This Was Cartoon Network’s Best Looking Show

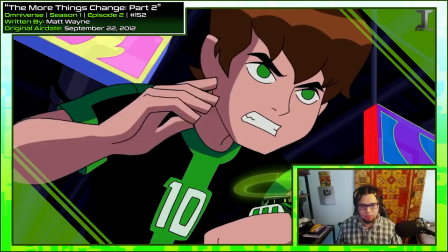[20:37]
But here this is straight up a mistransformation because you do see him select Humongousaur. I just wanted to get that out of the way while I had a second.
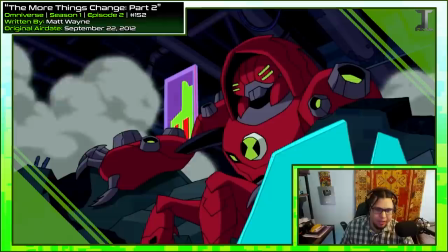[20:48]
Now we get Water Hazard. Cool idea to put in the reflection.
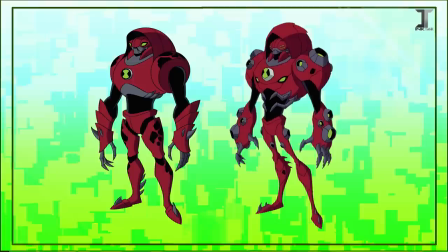[20:51]
Now Water Hazard is one of my best examples for Omniverse making fantastic choices to their redesigns.
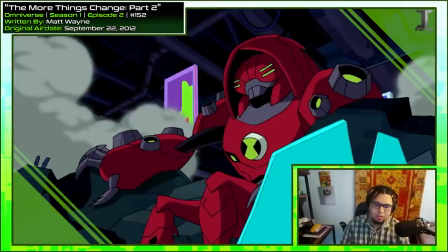[20:57]
When people ask me which alien is an improvement in Omniverse over any other series, The very first one I think of is always Water Hazard.
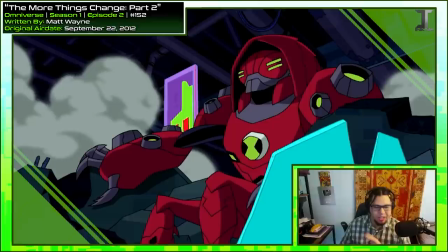[21:04] Oh, why can't I ever get Humongous Horde?
That rippling in his voice is a nice touch.
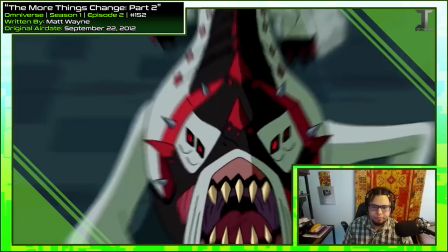[21:09] Water Hazard.
It's not quite gurgling, so it's still very easy to understand, but it's enough to, like, make him sound more alien.
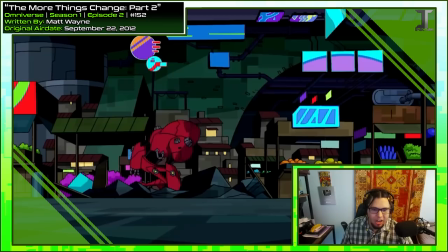[21:16]
And another beautiful running animation. Bug Lizard's actually not that big compared to some of the other things Zed can become.
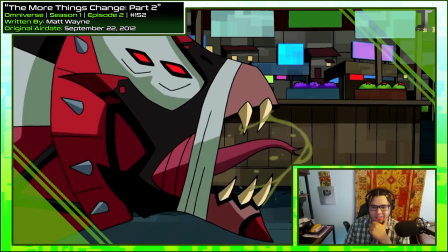[21:24] Allow me to. I got this.
That's such a big space between words.
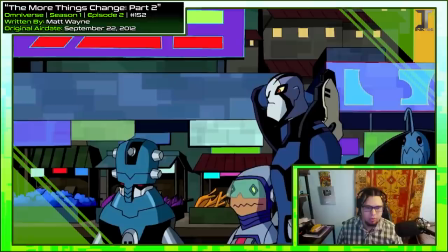[21:29]
It sounds like Bumper is saying that line as if he's expecting to be cut off.
Allow me to.
Like with that to.
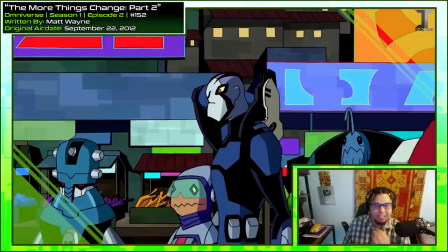[21:34]
But he doesn't get cut off for like another like three seconds or so.
I got this.
And that's because like they want to show Rook pulling out his proto tool and getting ready.
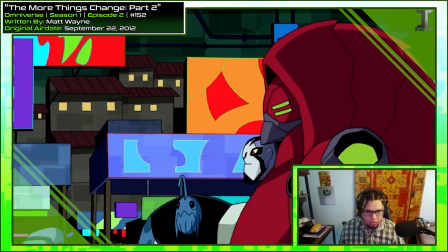[21:43]
But he should be saying that as he does it. So the cutting off makes sense. But if I were to remove that part it would be.
Allow me to. I got this.
See now it actually sounds like he's being cut off.
Allow me to.
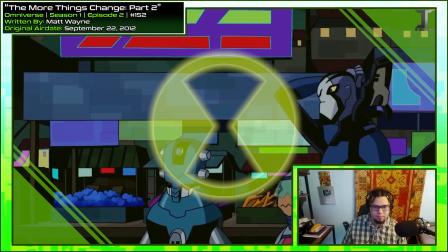[21:53] I got this.
And here's the original again for comparison.
Allow me to. I got this!
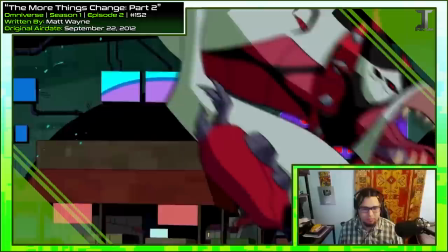[21:59]
Yeah, see, there's just way too much time in between that. Ugh, good stuff.
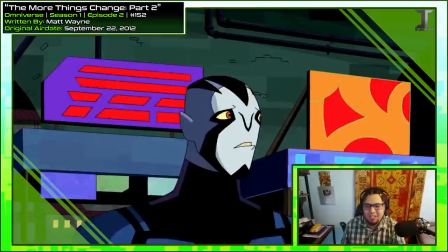[22:07]
Man, Omniverse really tries to make Ben seem like he sucks at his job, though. Every single fight he's been in so far, he's taken L's.
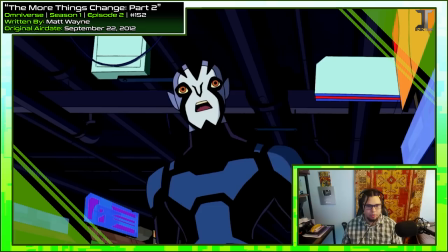[22:13]
Except for Zombozo, but that was mostly Kevin, not gonna lie.
I wouldn't want to interfere. Interfere!
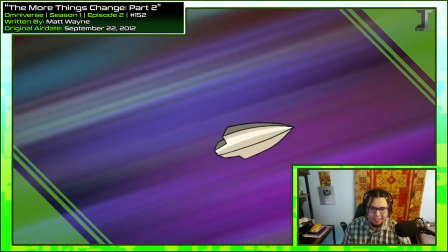[22:19]
Yeah, if you didn't see any of the series prior, you would think Ben legitimately just sucks at being a hero.
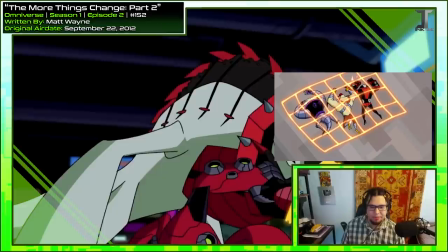[22:26]
i love this too it's like the net that he has from earlier but wraps around the mouth and chomps them down i used that in 5yl just because i liked this tool so much
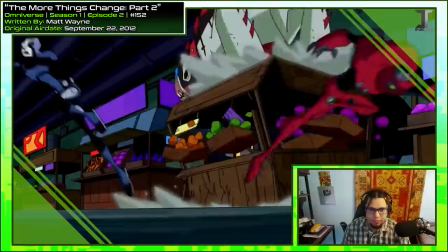[22:34]
nice shot here you can see the colors are inverted but then snap back to how they should be next frame
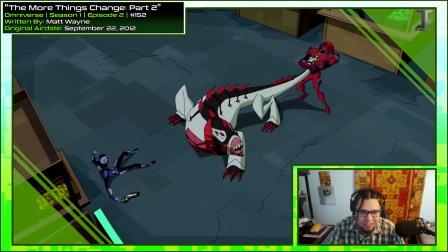[22:39]
two against one you ought to be coming in based on sporting covers like this is not what i signed up for i
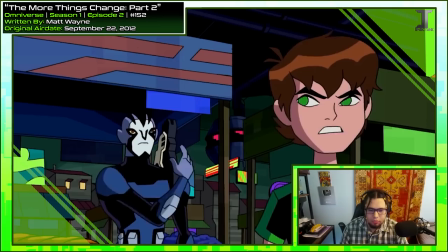[22:50]
love that you see water hazard silhouette crossing through the smoke but then when Ben finally pierces through the veil, it's him.
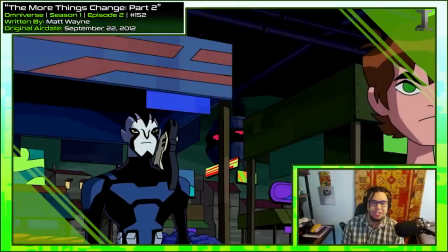[22:57] See how this works? Whoever sent that monster to kill me, he's the big bad.
I mean, he's right, but he's not the big bad that's in charge of the gang that's shaking down these shops.
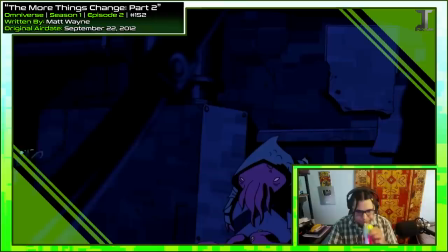[23:05]
They still don't know that there's two different plots happening at once right now.
My investigation turned up a lead.
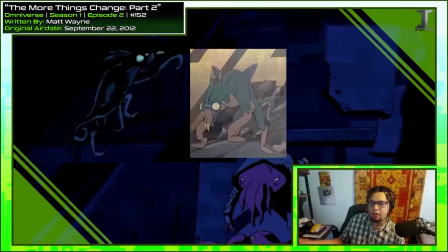[23:10]
So cool thing, this guy was shown in Secrets of the Omnitrix. So similar to what UAF did, where they tried to reuse aliens from the previous series to fill up space.
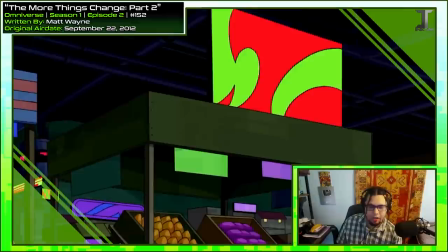[23:18]
Omniverse does that as well. But I think his positioning is a little off. I think he's supposed to be running up this coil right here, because right now he's just running up nothing.
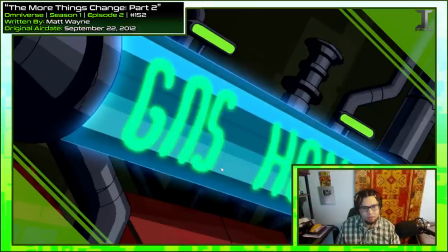[23:27]
Yeah.
The gas house.
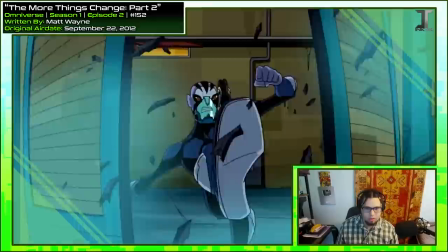[23:33] That's poison gas in there. Ready?
Hell yeah, you can't keep Rook down. I didn't realize there was multiple bars in Undertown.
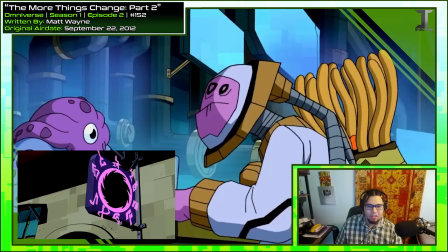[23:41]
I know that they have the black hole, but I guess they got two.
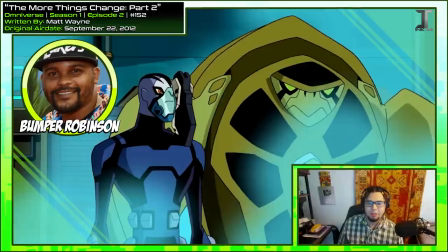[23:46]
Terror Spin over here is now voiced by Bumper Robinson, so it gives him another chance to talk to himself.
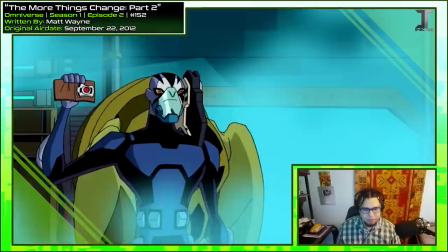[23:51]
This is one of the changes that I really agree with. I did like D. Bradley Baker's portrayal, the Terra Spin voice for him, but this one's more unique.
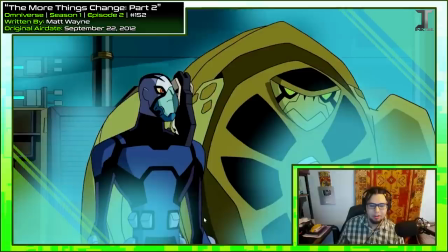[23:59] Were you coolant with a badge? We are not cops.
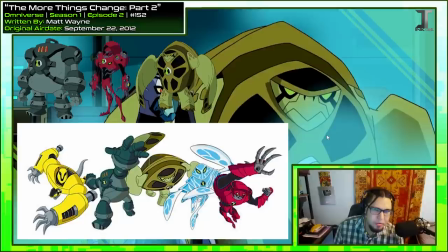[24:02]
After also NRG, Water Hazard, and now Terra Spin, we're getting a lot of aliens that debuted in Ultimate Alien specifically in this episode. Could be a reach, but I feel like that's on purpose. Just to give more familiarity to fans who came from Ultimate Alien coming into this show.
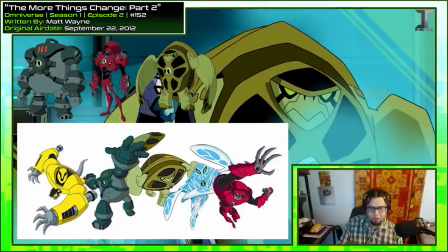[24:15]
They get a lot more things they recognize since there's a lot of changes already. So this is their way of going like, hey, see, don't worry, we still remember the old shows happened.
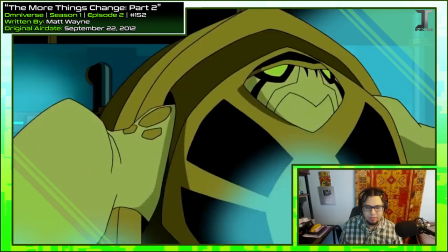[24:22]
They're still relevant. They're still canon. We're just trying to do something different now.
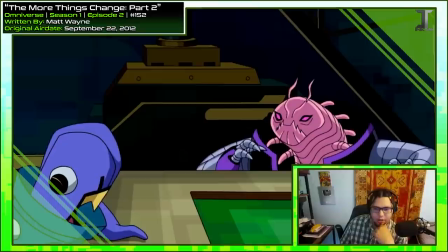[24:29]
Yeah, suffocate them, Ben.
I'm a superhero.
Also forgot that bubble helmet is pink.
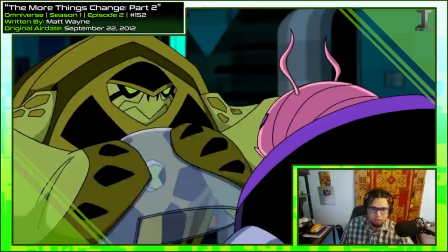[24:34]
When he has the bubble helmet on, he has a blue tint to him. But this is what he really looks like.
Nice hangout.
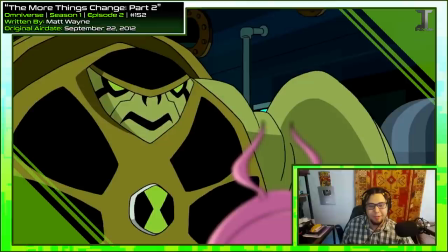[24:41] So, who's behind those shakedowns?
He's literally torturing him right now for information.